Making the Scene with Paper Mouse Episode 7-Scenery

Hello, everyone.
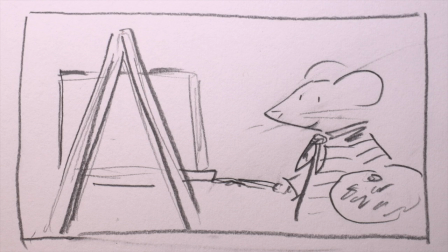51s
I'm still working on my short film about a mouse who brings a painting to an art show and ends up trading paintings with a new friend.
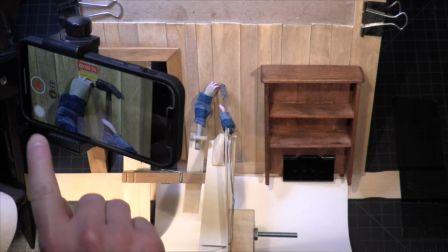59s
In the last video, I showed you how I made some insert shots, and I mentioned that I wanted to do more work on this back wall. This wall is an example of what we call scenery. In film, scenery is just any architecture or landscape we can see on screen.
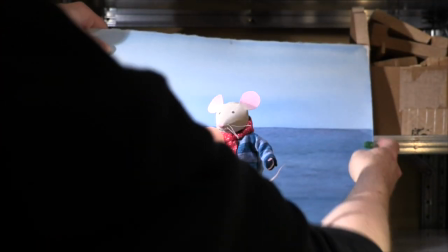76s
So the backdrop with the sky and ocean on it that I showed you in an earlier video is a piece of scenery.
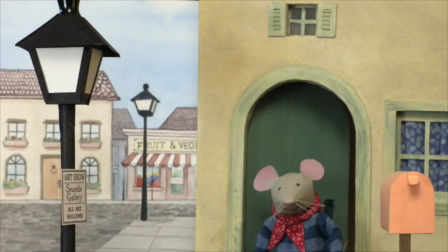82s
And so are the buildings in this scene.
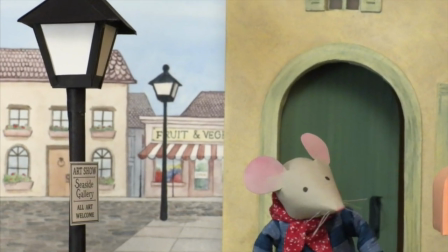85s
One thing scenery can do is help us know where a scene is taking place, in this case, inside the mouse's home.
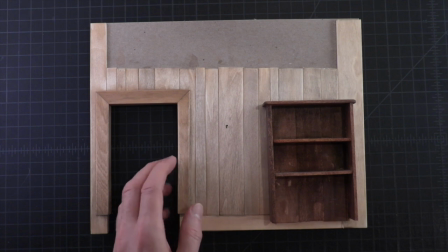92s
I'm also going to include a bookcase, and that is an example of set dressing.
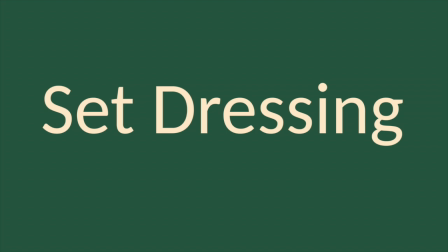98s
Set dressing refers to smaller objects that are visible but don't come directly into the action of the scene.
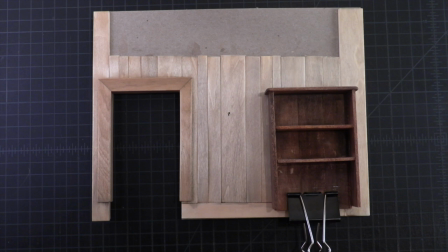104s
The wall and the doorway and the bookcase are details that we'll see in the background when the mouse hangs the painting. When you draw a picture of something, do you like to draw a background too? I really like drawing pictures to tell stories, and details in the background can give the audience information about the character or the action of the story or the setting, the place where it's happening.
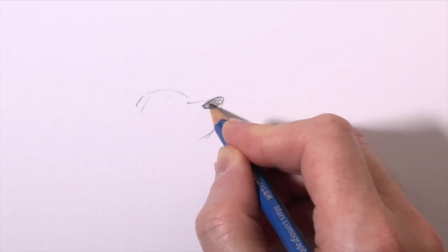126s
For example, if I draw a dog,
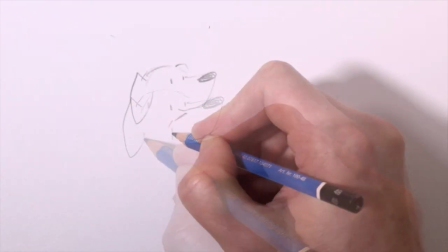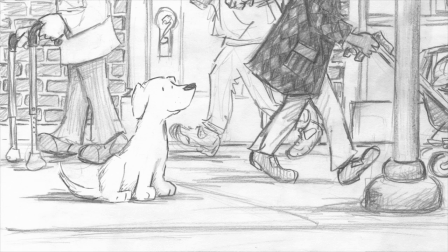135s
depending on what I draw in the background, the dog may be on a busy city sidewalk, or in a treehouse,
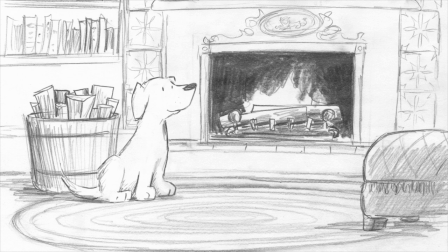144s
or inside by a cozy fire. Or I could make the background blank and leave it up to the viewer's imagination.
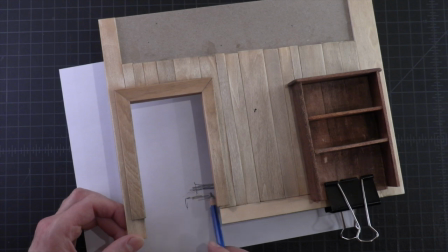153s
Now, thinking about what the mouse's house is like, I'm going to make a stairway visible through this doorway.
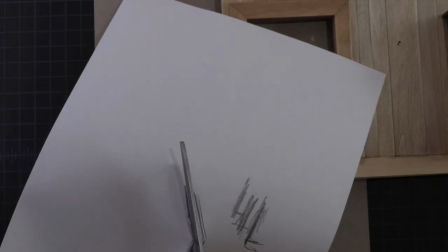160s
Actually, I'm just going to create 3 steps. That will be enough to create the effect of a stairway in the audience's imagination.
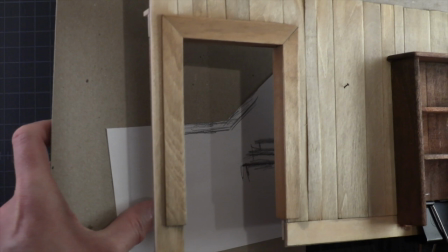167s
As long as we don't see where the steps stop, we'll naturally assume they go all the way to a second floor.
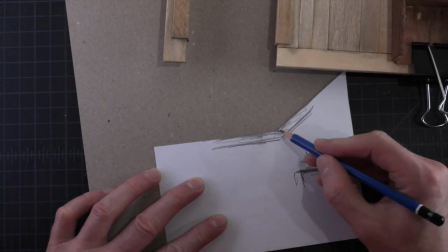173s
I'm thinking that the upstairs of the mouse's house is where the bedroom is, and that the mouse's writing desk is up there too.
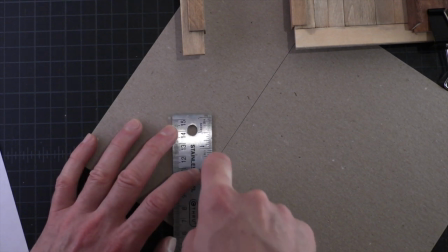181s
On the walls of the stairway, I'd like to make wainscoting and wallpaper. Wainscoting is a kind of decorative woodwork on the lower half of a wall.
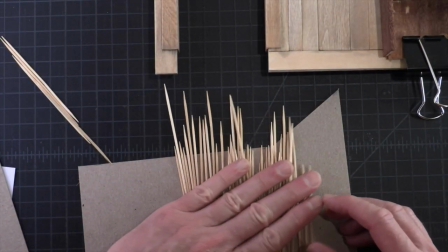190s
The wallpaper will go above that. I'm going to glue down these toothpicks to make a beadboard design on the wainscoting.
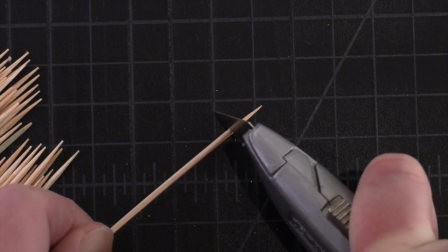198s
So I'll have to cut each one to the right size. For the railing and baseboard, I'll use some paint stir sticks.
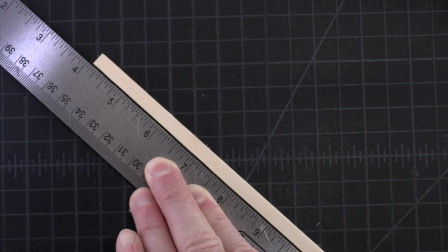206s
They're made of pine wood. They're easy to cut, and they come in very handy for projects like this.
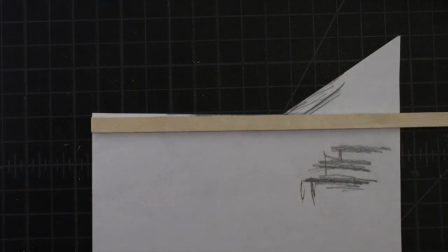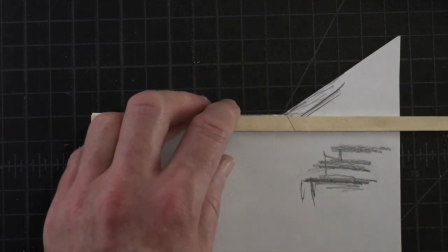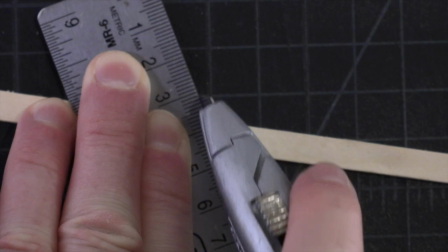223s
I'll carve the components separately and glue them together on the cardboard base.
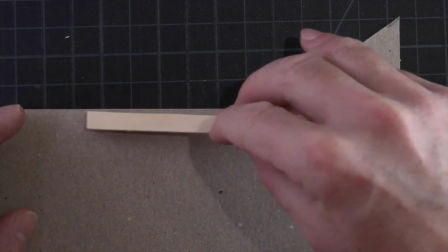229s
I think the mouse lives in a house that is small, very comfortable,
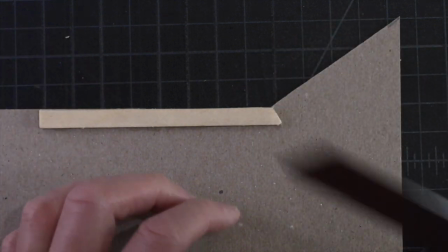233s
and generally modest, but with a few fancy details like the wainscoting in the stairwell.
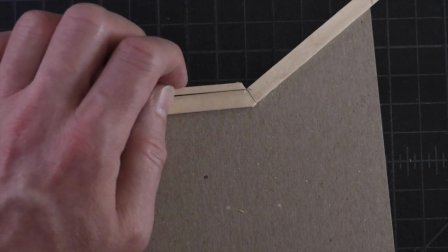240s
I don't think it's a new home. I suppose other mice have lived in it before this mouse.
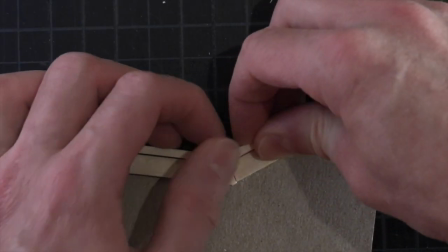245s
I wonder how long this mouse has lived in it. That doesn't come into the story of my short film.
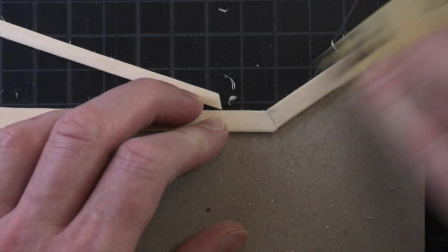250s
It's just fun to think about.
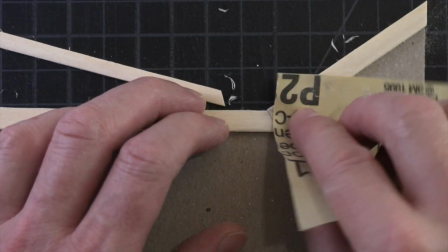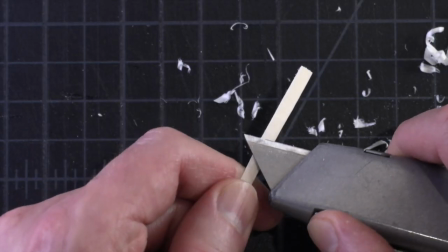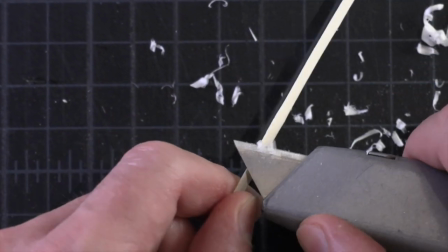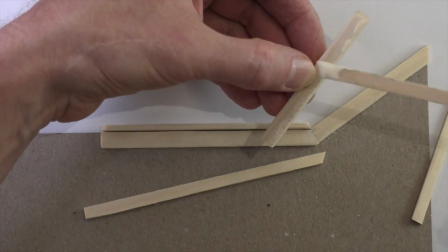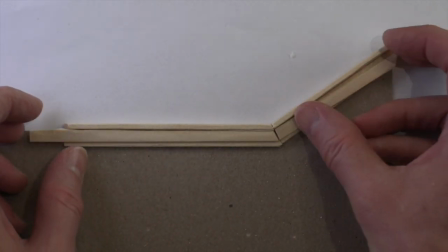272s
When I've cut the wood pieces at the proper angles, they fit together like a puzzle.
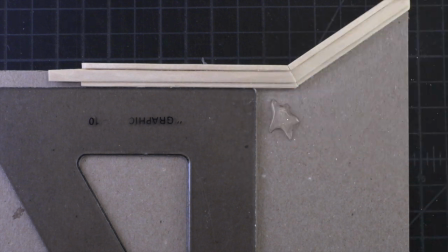279s
I'll use a drafting triangle to get the toothpicks lined up at a 90-degree angle to the railing.